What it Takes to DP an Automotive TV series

And that was actually a cool thing is we went at sunset and they have this window that the sun was just coming in so naturally,
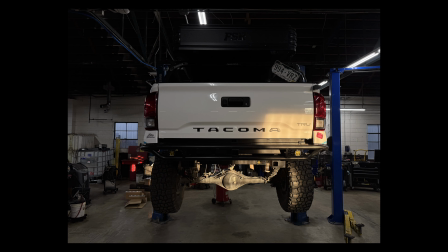4:09 and it perfectly hit the truck we were filming. And so I just had that as a mental note, and on the day that I came in for all the B-roll, and I was able to actually shoot the truck in that perfect amount of light.
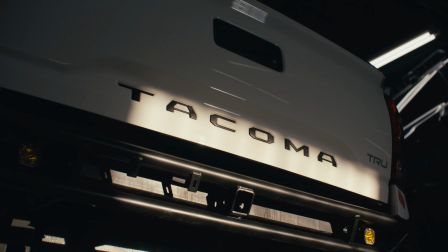4:20 And I wouldn't have known that going in without that pre-production and the location scout.
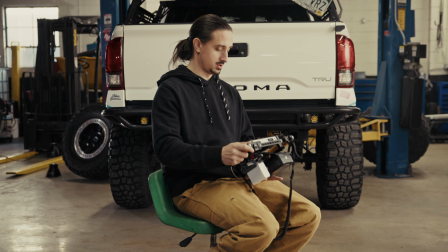4:28 Day 2, we shot our master interview. We took a good amount of time setting up and figuring out our lighting plan for this shoot.
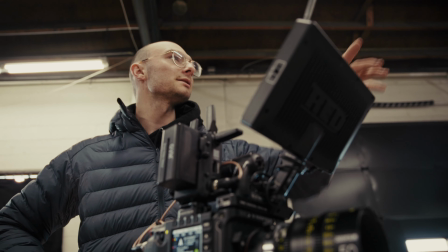4:35 Yeah, I just looked at 1200. I just looked I feel like this is pretty good. The only thing I'd say is on this left-hand corner, in pre-production, I had already made a lighting diagram, but as I got onto the location, I realized that wasn't going to work.
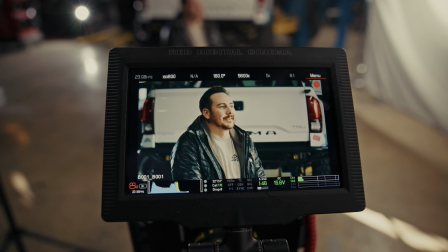4:48 I'm a big fan of lighting spaces, not faces, but in this one, we kind of did both. We had to first, just set our composition and where we wanted our talent to sit in correlation to just the shop. and then we kind of brought in lighting from there.
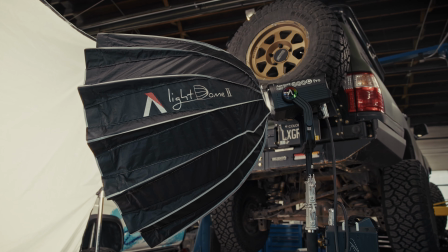5:00 Our key light was a 600C with a 150 light dome 2, pushing through an 8x silk.
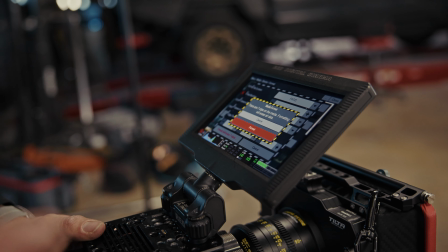5:07 From there, we were really trying to figure out what kind of things in the shop can we highlight, and also where can we motivate this light from, using the window light that we have available. So we took this 300D with the spotlight mount and we shined it up at this 4Runner in the background, and that really added some texture and some light, especially because it's red, it kind of added a little pop.
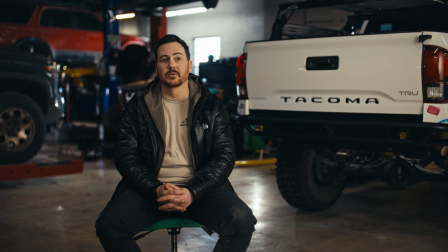5:25 We also had a 150 watt light, and that was just shining, giving some ambience in the back, the dark background. We wanted to bring that up a little bit, so it's not completely falling in the darkness. And then on this tire or alignment machine, we had this pavo tube, and that was just kind of acting as a practical, kind of looked natural in the space. And then behind his Tacoma, we actually placed the 1200D on a very,
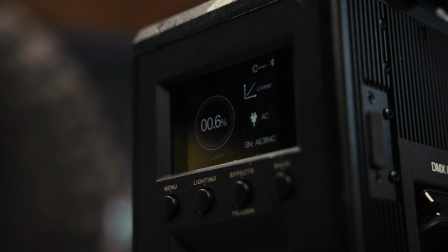5:50 I think it was like 0.2%. And that was just, again, adding ambience, but it was also lighting up this gray 4th gen Tacoma, and then also having some streaks of light that kind of looked like they were motivated from the window.
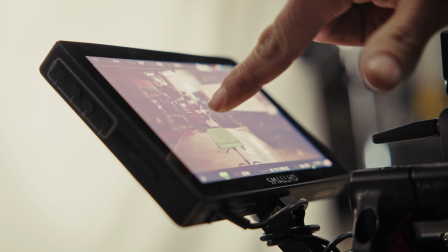6:06 I feel like what we have here, so that 150 cutting is bringing in this light. That 300, that was a great idea on the 4Runner.
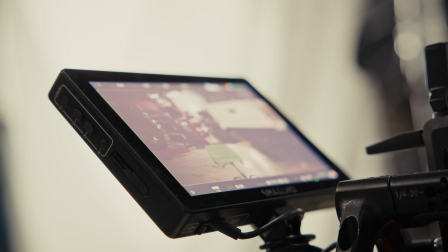6:13 I love that. And then this little tube over here is actually acting real naturally, I feel like.
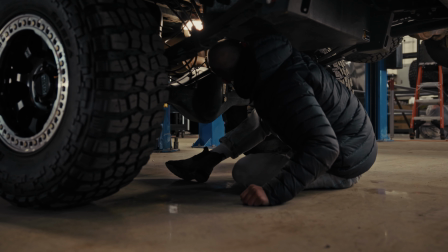6:20 And then that 1200. The last few things we did with this scene was I added an MC under his Tacoma, lighting up the axle and the wheel wells, and then a pavo tube in his bed, kind of adding a little bit of light under the tent. And then we were fighting the sun a lot on this shoot, and so we ended up putting a neg behind camera, blocking a window. And that ended up being really helpful, but this light that we were chasing all night,
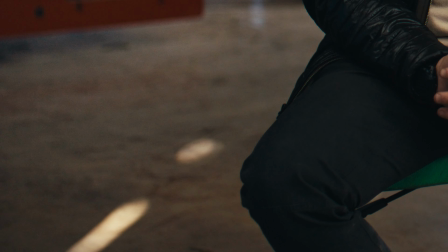6:49 it just kept creeping into our shot, and we ended up using jackets on windows and just doing whatever we can. And unfortunately, we did lose a lot of contrast. So I ended up taking that 600C that we used as the key and just kind of wrapping it a little bit less so that we add a little more contrast on his face.
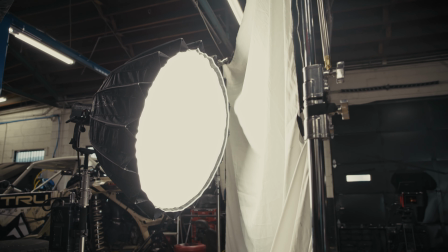7:06 I am really grateful that we had all these lights.
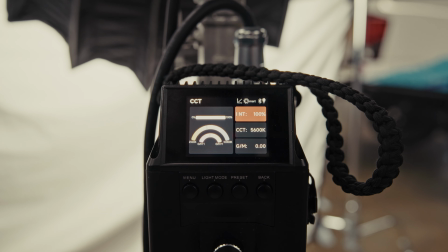7:10 If we just had, one key and maybe sort of a light using for the hair, it would have been great.
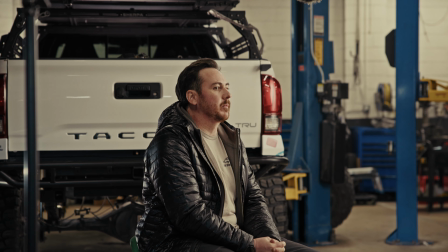7:16 But I think the main thing with this shoot was we have this whole shop available to us. And so I want to utilize the entire location to the best of our ability. And so having all those lights to add little pings of light and texture in the background and really layering this and adding depth was a major key in making this look better.
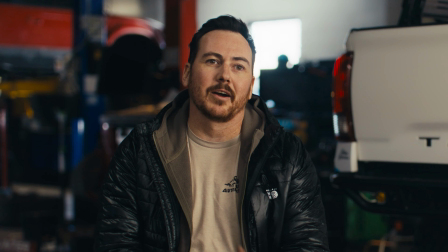7:35 It's a lot less generic than rather having a super tight and just getting rid of the background, having all that fall off and not having all that depth. I think, showing where we are is a big importance in this story we're trying to tell of this guy's truck.
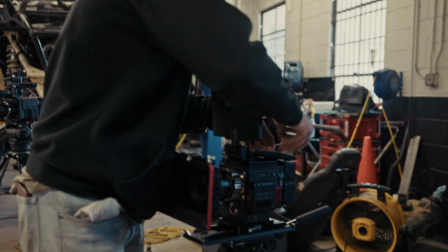7:54 This project couldn't have happened without the help from Village City Rentals.
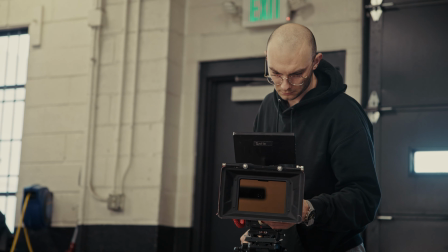7:57 Projects don't always have the resources to bring a ton of gear on, so we were very grateful that VCR got on board and had everything we needed to make this come to life.